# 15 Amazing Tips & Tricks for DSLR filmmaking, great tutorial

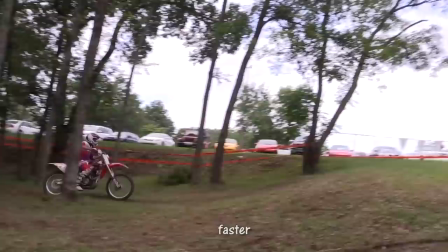(4:08)
The next tip is feel free to speed up your video and then slow it down halfway through the clip.
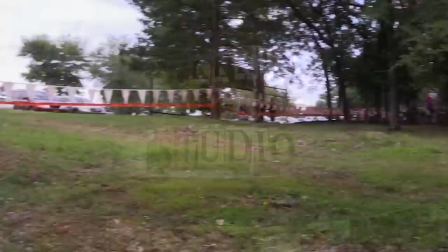(4:13)
It's done all the time. It's still a hip little trick, and it allows you to compress a little bit more in.
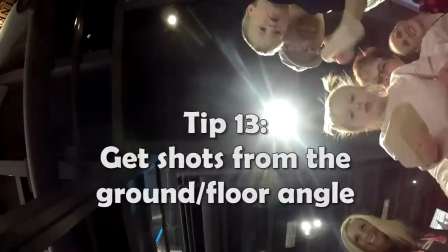(4:19)
It's done on reality shows all the time. One great tip is to take your camera and put it down where people are looking down at something and just tell them to ignore the camera.
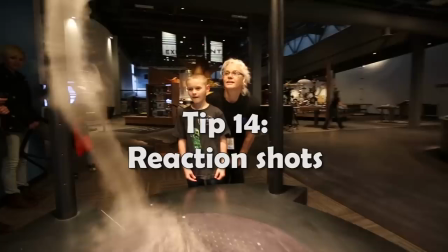(4:27)
If they're little kids, sometimes they ignore the camera anyway, and it's a great angle shot that most people don't get from the floor angle that is really impressive.
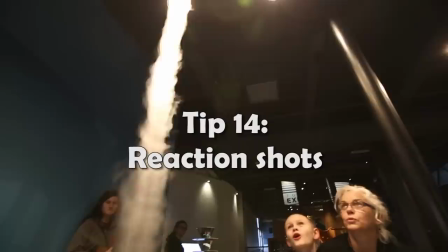(4:35)
A lot of times people are filming something, but the real action is the people watching it.
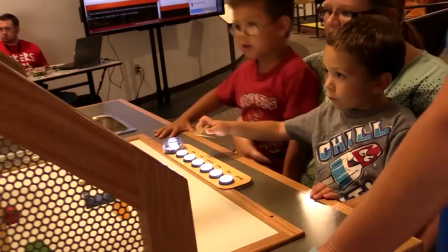(4:40)
So whenever you can, for example, in this shot with some museum footage, I don't get just the exhibits or the back of people. I try to get the people's reactions to what they're watching with the exhibit. So whenever you think of a video and people in it, think of the most important thing is how are they reacting to their subject matter.
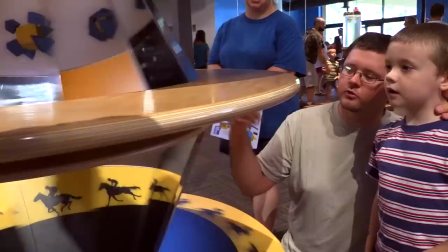(5:00)
And the way to do that is film the subject matter in an angle with the people almost in the background.
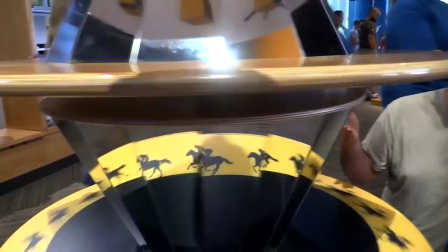(5:05)
But Even though they're in the background, they really become your primary subject and your purveyor of emotion toward the camera. The other thing I like to do with the camera is take it off all tripods and all glidecams and
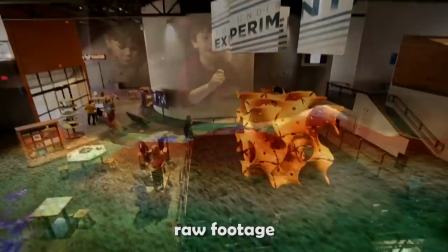(5:17)
everything and just walk it over places that you normally are not able to.
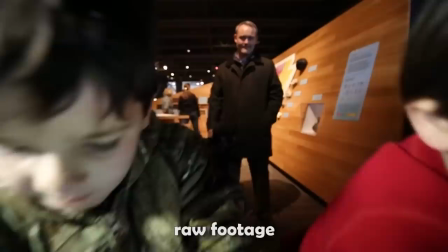(5:22)
Here's some colored mountain fancy museum exhibit. I took the DSLR at a wide angle, 16mm, and just slowly moved it over the sand. A lot of people think they have to stand with the camera, but your arm has a lot of length. You can just stretch your hand out and keep moving that or put it with one hand. Be creative. If there's this much space, you can bring that camera in places that you never could with the bigger cameras or with a shoulder-mounted rig. Sometimes with your camera, you don't always want to start off on a regular angle.
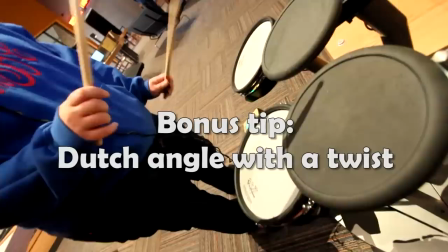(5:54)
You may want to start off on an angle, pull back and twist, and get another angle, and this is just a little bit of a spice, I call it. you may want to throw in once in a blue mood in your productions to give a shot that not everybody is doing anymore. My name is John Cooksey with Elite Video. I hope you enjoy our channel. It's the first time for me back in a while on the channel. I hope to be putting stuff up every couple weeks so make sure you subscribe to this website.
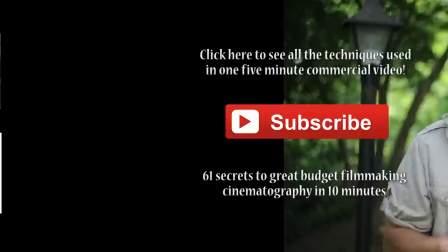(6:19)
We'd love to see you here. Any things you want us to cover just let us know and we'll see you on the next video.